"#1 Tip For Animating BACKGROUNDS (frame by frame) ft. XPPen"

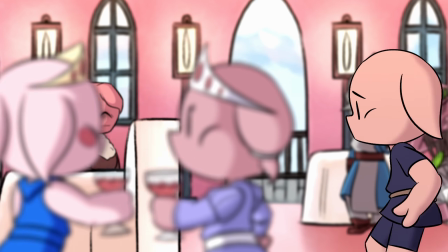0s
Usually backgrounds in animation are pre-painted and sit still behind the movement of the characters.
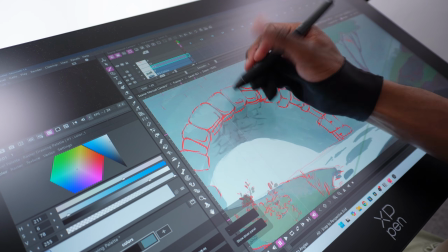6s
But is it really that difficult to animate the background itself? You're just treating the entire shot as a character.
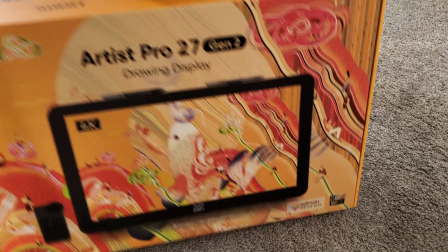13s
So let's animate a moving background today. I promise you it's not that difficult.
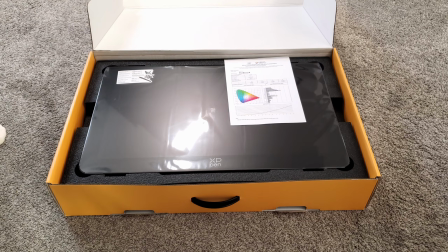17s
To help us on our journey to animate a vast dynamic moving background is the brand new Artist Pro 27 from XPPen,
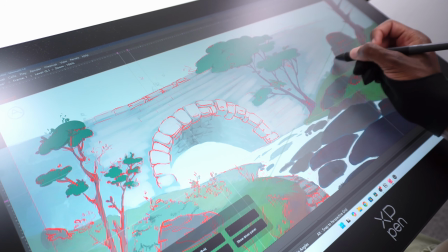25s
a massive 27-inch 4K display running at 120 Hz, as well as a touchscreen.
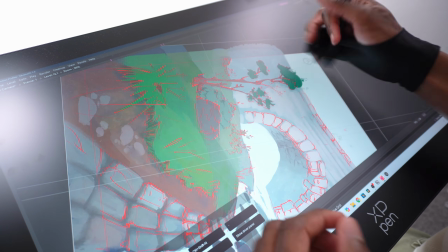32s
Special thanks to XPPen for sponsoring this video. Let's give this thing a spin.
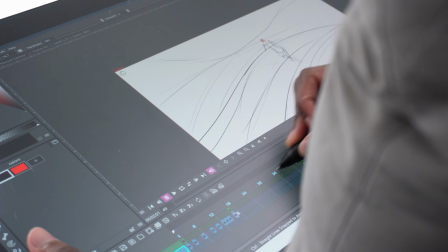39s
So the key to animating backgrounds, well, is just that. You just have to animate the background as if it were a character.
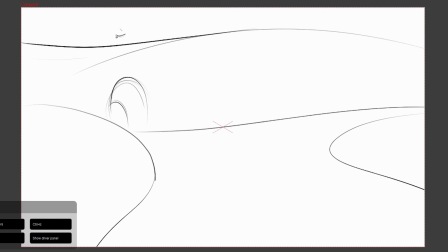46s
Timing and spacing, mechanics, and story still apply here. So I decided on 3 keyframes, one of this bridge with a tunnel underneath it.
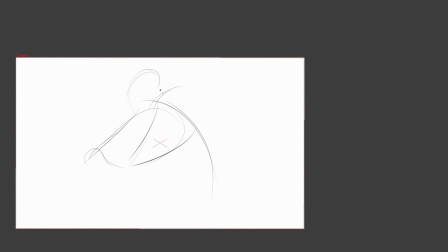54s
You can see a small character on the top. I think that'll be nice, our nice big shot. It'd be great to paint that one.
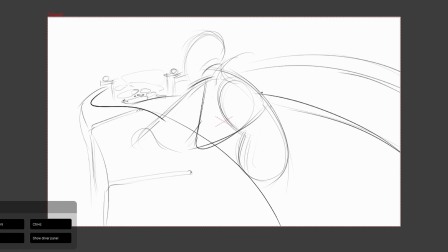59s
And then zooming in to the character who's just relaxing, and then going behind them to see what they're looking at, which is a beautiful sunset.
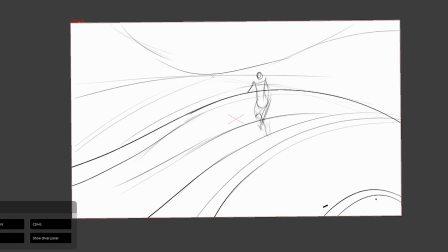68s
I'm keeping the background very simple right now because this is my rough sketch. I can refine things later, seeing that I do want to paint some of the elements here and perhaps use some image manipulation to generate the frames for me.
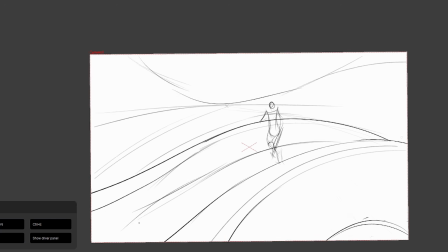80s
I don't really need to put that much detail right now.
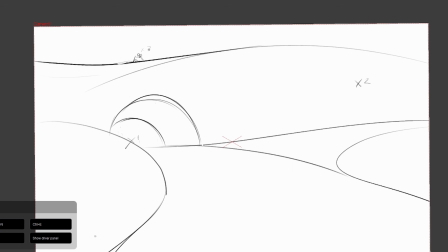83s
Moving on, I have my 3 keyframes down, 3 completely separate images that we're going to tie together with extremes, breakdowns, and in-betweens.
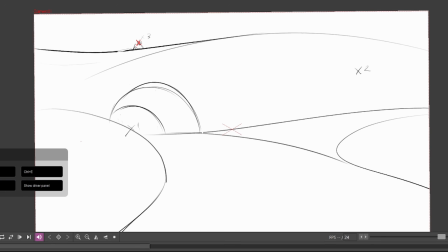91s
One thing I used here was a tracking point to give some continuity to the scene, and that's going to be our character.
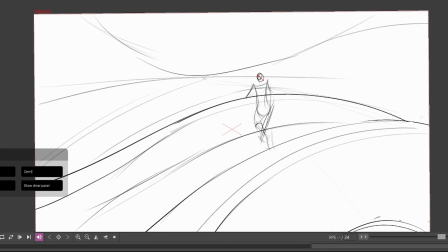98s
So I just tracked where the character's head is going to be,
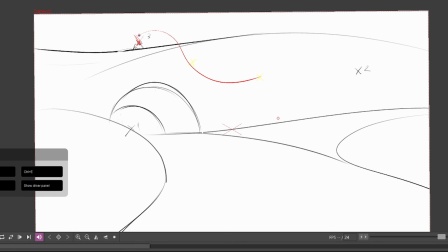101s
and I'm using that as the anchor of similarity in this very complicated animation scene. This simple motion path paired with the complex background, I think will provide a nice contrast and visual interest.
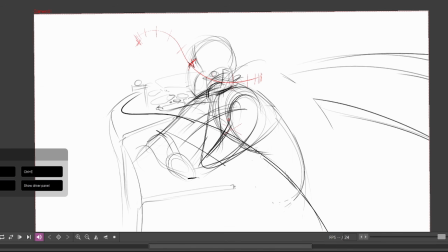114s
The head of whatever character we put in here is going to be following this path while the background around them is changing completely.
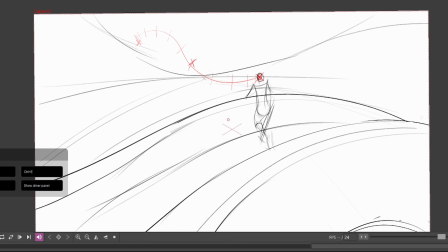121s
I'm going to start with my extremes.
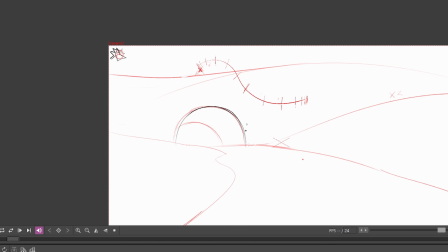123s
I usually base my extremes on forces, mechanics, which poses really reveal where the force of an action is coming from.
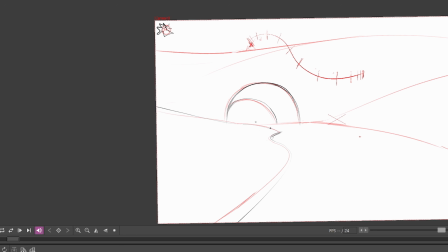130s
And I find that a little bit difficult to do with a background. Oh wait, no, never mind.
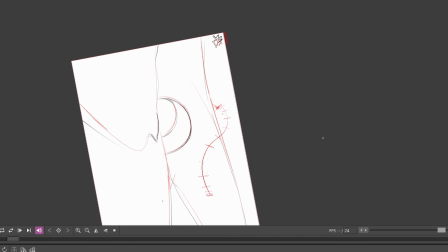135s
I usually just use an anticipation and an overshoot. So anticipation is like the crouching down before you jump.
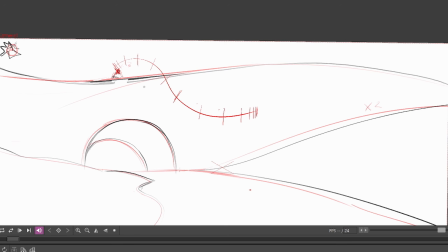143s
So our camera is going to be moving to the right in 3D space. So I decided to shift it slightly to the left first as an extreme.
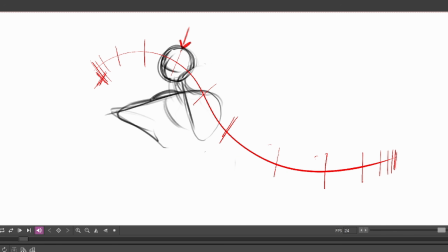151s
Breakdowns describe the transition between 2 points. You could call it like a midpoint, but that's kind of a misleading term because it's not always in the middle.
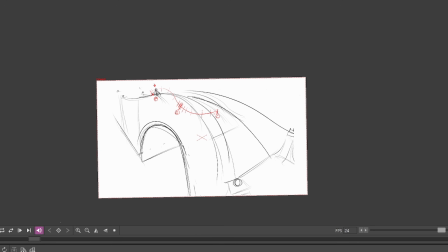159s
I use this to start turning the camera and give some size and body to our character.
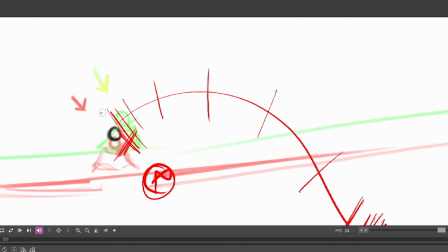164s
Really not following a rigid process here. I am animating this from imagination, which is the opposite of animating from observation.
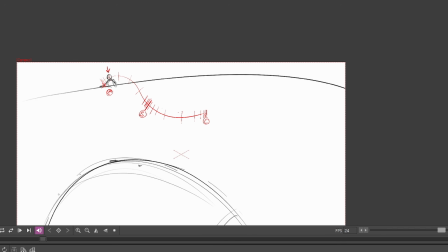172s
Observation, you have a ton of details coming at you. You really can't communicate all of it. You have to pick and choose and simplify. Imagination, you have one picture in your head and you're trying to grasp and find any details you can. Expect the processes to be very different when you're animating from observation or from imagination.
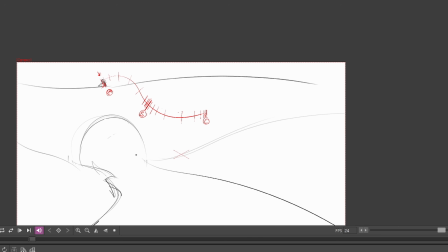191s
So I'm going in here, I'm adding in-betweens just to smooth out that easing motion. In our curriculum, we call this a speed up and then a slow down. That's that nice pattern you see on the motion curve. Really just describing the rhythm of what I want the camera to be doing. But once it gets to the beef keyframe, I think I want to slow it down just a little bit for comprehension's sake.
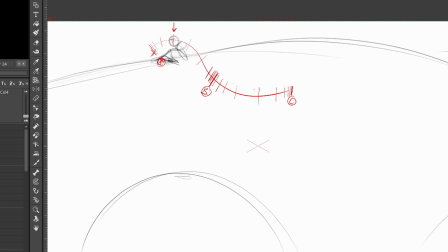211s
And so to slow it down, we'll have to make the distances between the in-betweens continuously get smaller.
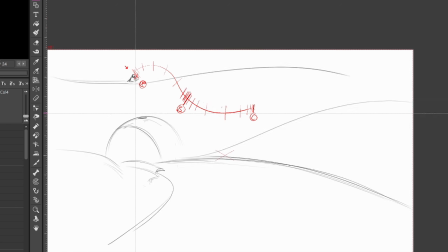217s
For a full video on this topic, check the card up above. I'm starting to feel comfortable with the timing and spacing of this shot. This is really a rough sketch, but it looks good. I don't think there's anything I forgot, so let's move on.
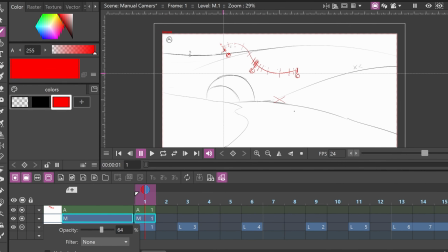232s
So I decided to make a full rendering of the first frame in our animation.